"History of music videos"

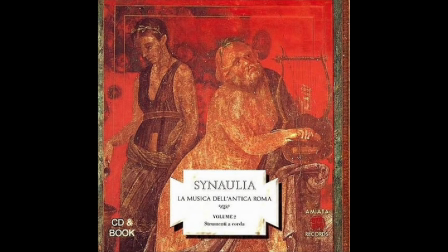Since the times of the Roman Empire, music started out as European music because of Christianity. From then on, musicians and inventors have developed different outcomes of music. During the 16th and 17th centuries,
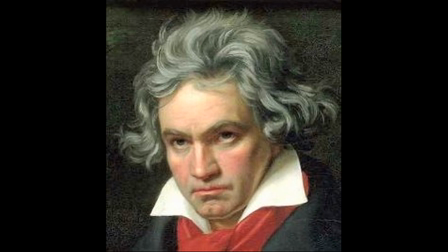different concertos and symphonies have graced many famous opera halls with many rich and intriguing sounds that have made old school artists very well known,
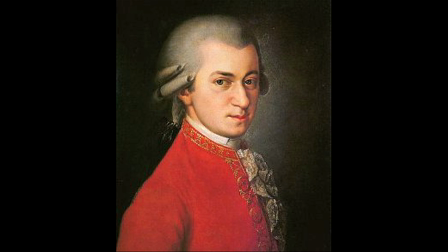even in today's society. Artists like Mozart and Beethoven have been remembered purely because of their music.
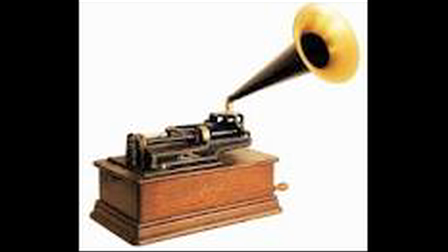Nearing the end of the 19th century, Thomas Edison invented the phonograph, which allowed voices to be recorded through the movement of paper tape.
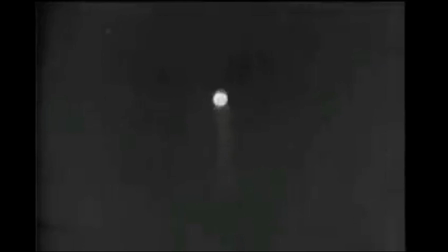This, when played faster, resembled spoken words. In 1925, a brand new music video technique came out called the bouncing ball.
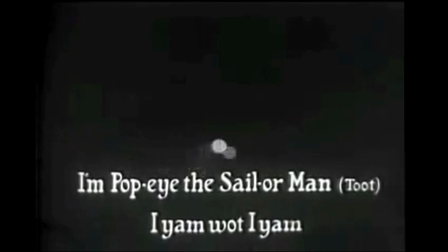This was purely to entertain audiences in the cinema and to also keep them on track to sing along with the lyrics.
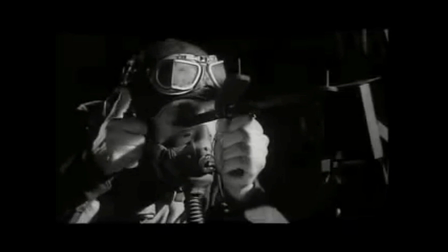Did you know that during the Second World War there was an invention called the bouncing bomb?
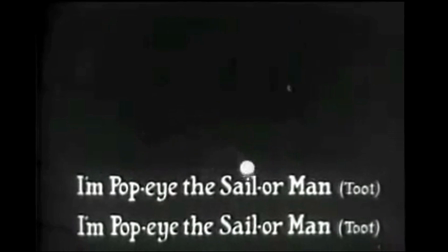It had the same animated effect that the bouncing ball had, one version to entertain and another to horrify.
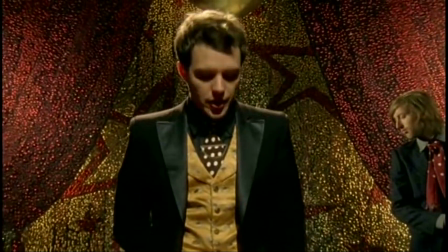A music video is a piece of visual media used to promote a single, album or band.
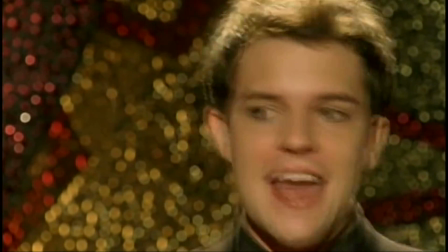It's there to entertain and set a meaning for the song.
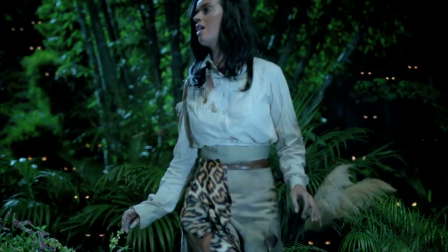A typical music video is 3 to 4 minutes long and usually contains live performances or narratives and other visual imagery.
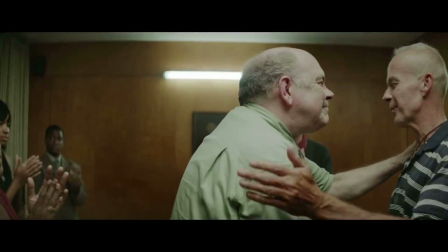There are several different elements that can be included in a music video, and some videos may use more than others.
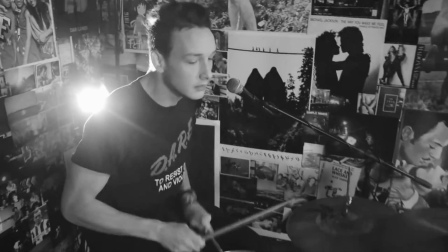The first element of performance. These often contain live performances with shots of the artists and the audience.
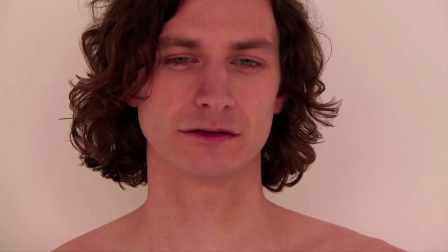Dance performers are sometimes used as well. Some videos may also be considered to be an example of a spectacle.
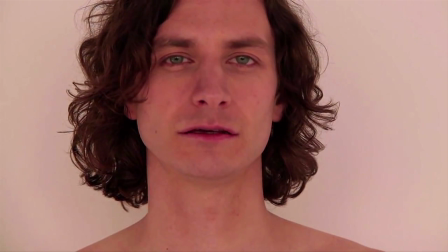This is where the artists make a direct eye contact with the viewer. In the case of men, this tends to involve a look of a character as if they are singing to their fans.
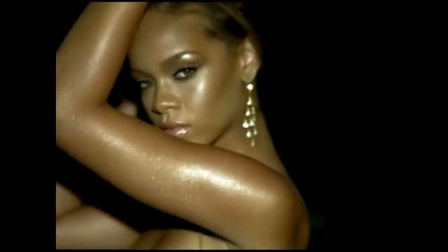Women, however, tend to use a voyeuristic gaze and are often posed in very sexual ways.
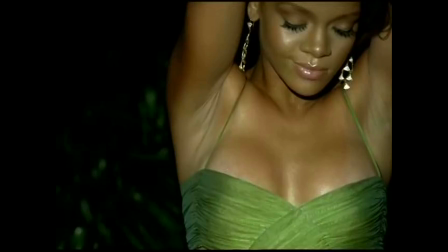This is to appeal to the male members of the audience and to present themselves as an object of male desire.
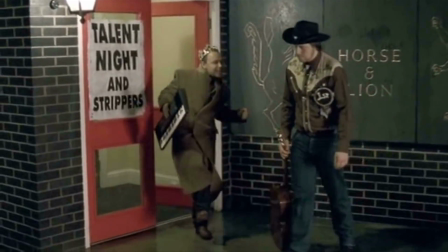The next type of music video is narrative. These videos often tell a story which usually relates to the lyrics of the song. An artist might also decide not to feature people in their music video at all and have
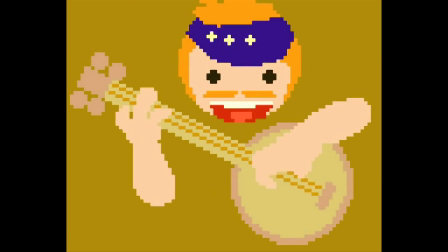one as strictly made up graphics of animation. Intertextuality is also popular with music videos.
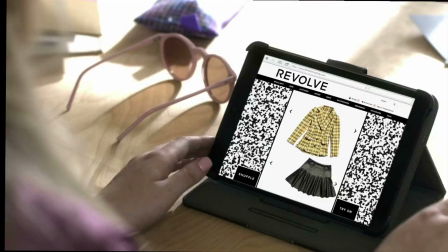This is when an artist takes something from another aspect of media, for example, a film or even a music video, and puts it into theirs.
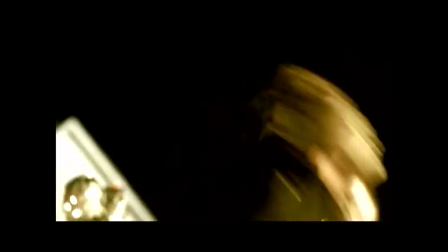Thematic videos are music videos that follow a certain theme, usually depending on the genre of the music. For example, heavy metal artists tend to perform dominated clips in their videos.
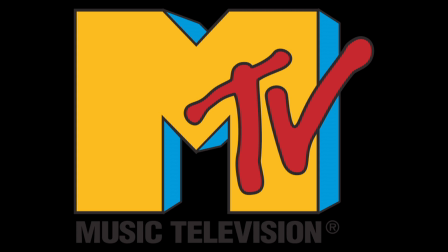Females, on the other hand, are more likely to use dance performers. MTV first aired on August 1st, 1981.
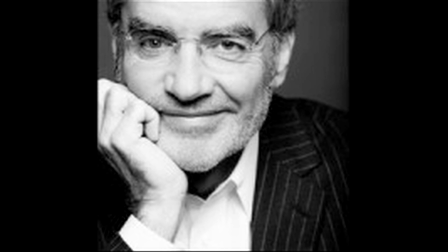The idea of MTV was created by an American businessman, Robert Warren Pittman. Pittman broke rules and went where no one else ever had. He was a very creative entrepreneur who invented a different and unique TV channel and in the end inspired a whole new generation.
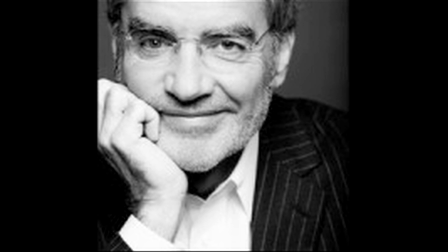MTV is currently the largest television channel of its kind and reaches about 264 million households in 140 countries.
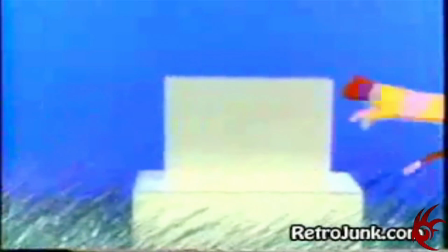Though it started in New York, it's now available almost anywhere in the world. It provides entertainment for people aging 12 to 24.
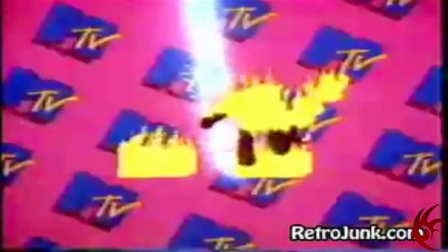Though it started out as a small channel, nobody thought it would survive. MTV has changed the way we think about music.
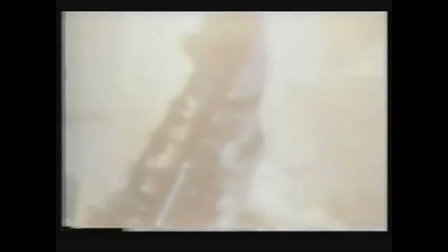When it aired in 1981, the first thing people heard was the voice of co-creator John Lach,
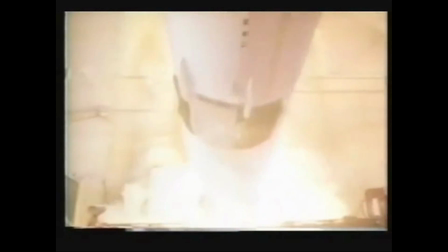who said these words, "Ladies and gentlemen, rock and roll."
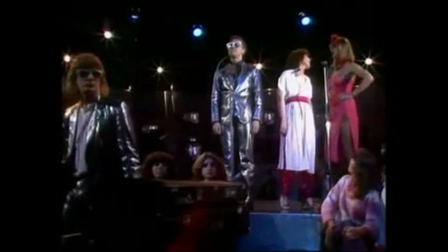Then after those words, shortly after, MTV played the first music video, which was Video Killed the Radio Star, performed by the Bugles.
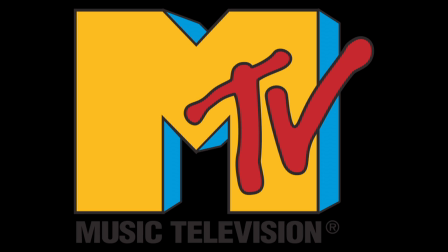Here is some MTV fun facts.
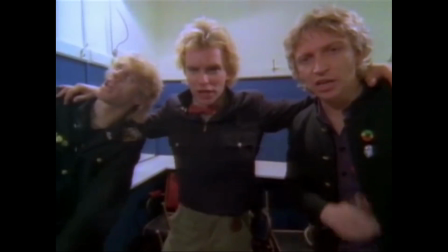When MTV got started, it used to play rock music more than any type of music and used to help bands get inspired.
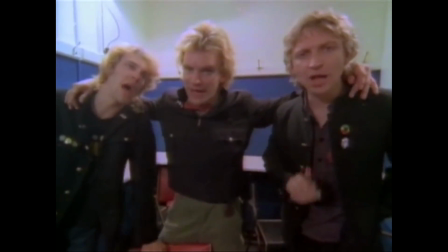Now, while they used to play rock music, a lot of black artists used to feel snubbed.